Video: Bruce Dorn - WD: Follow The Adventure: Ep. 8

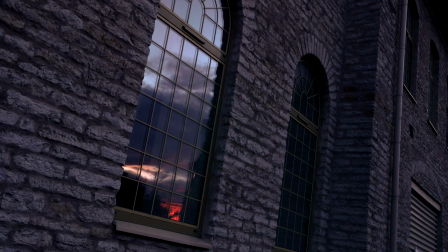0:32 In this episode, we're going to investigate composition. Composition is the art of arranging the visual elements within your camera's frame. These elements consist of value, shape, color, texture, and line.
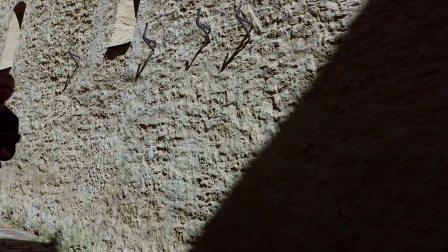0:52 I'm always alert to these elements and strive to use them to emphasize or isolate key elements within the frame.
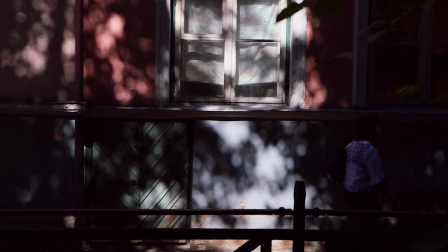0:59 When shooting in high contrast situations, I generally bias my exposure for the brighter areas of the scene.
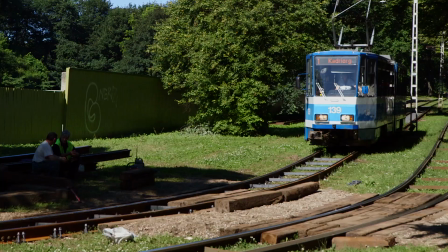1:05 Deep shadow values can add drama to a scene, but overexposed highlights are almost always unacceptable.
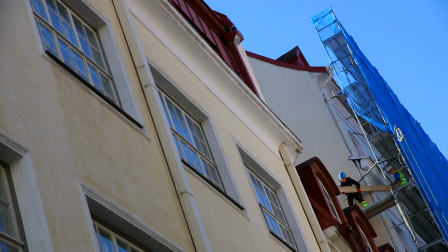1:15 Don't be afraid to try stylized lines and shapes within the frame. I'm never shy about tilting the camera to add drama to a shot.
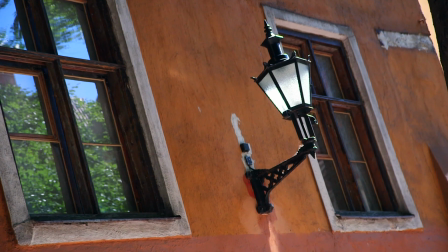1:23 I love to use graphic lines and shapes to move the viewer's eye throughout the composition.
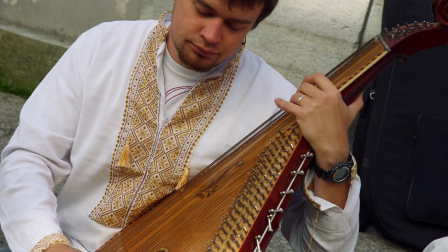1:32 When you stumble upon a situation that allows the time for extensive camera coverage, don't be afraid to exercise your compositional skills.
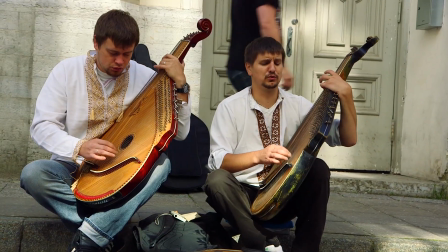1:40 Grab that master shot, get that close-up, find that reverse angle, and don't forget the reaction shot.
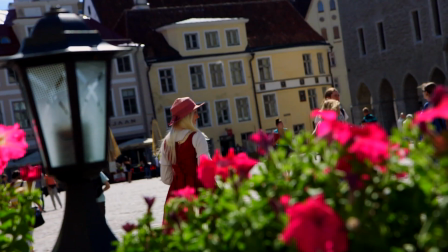1:47 Always capture a series of establishing shots to give a sense of place. Mastery of in-camera composition is an essential skill. Make sure that you consider and love the entire frame before you hit record.
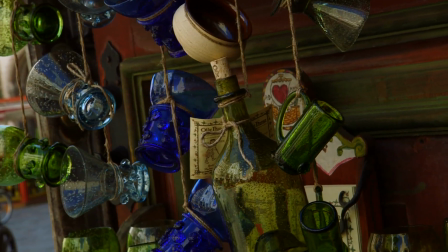2:07 We should always strive to keep the move in movies, so I usually do a few camera rehearsals to plan out both my opening and closing compositions.
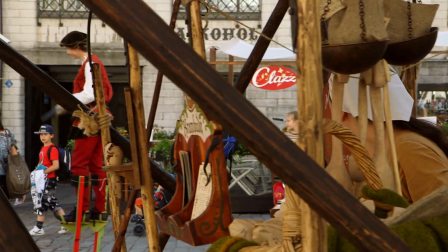2:17 When doing unpermitted street shooting, I prefer to use a minimalist camera kit so that I can blend into the background and shoot discreetly.
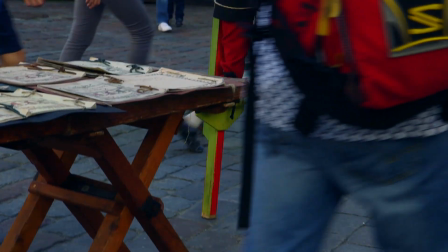2:25 When featuring street performers or vendors, I always ask their permission.
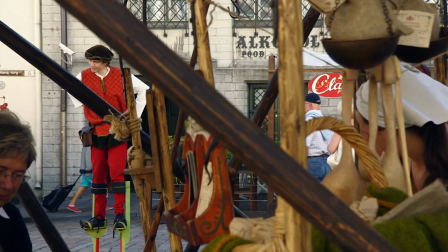2:30 I also make it a point to tip generously or purchase some of their goods before I back off and begin to film.
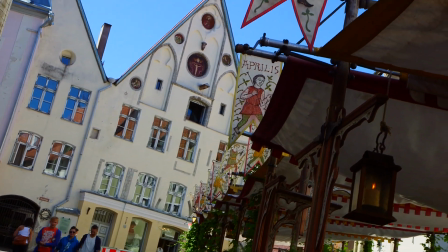2:39 Plan your shots, then execute your shots, and always consider composition.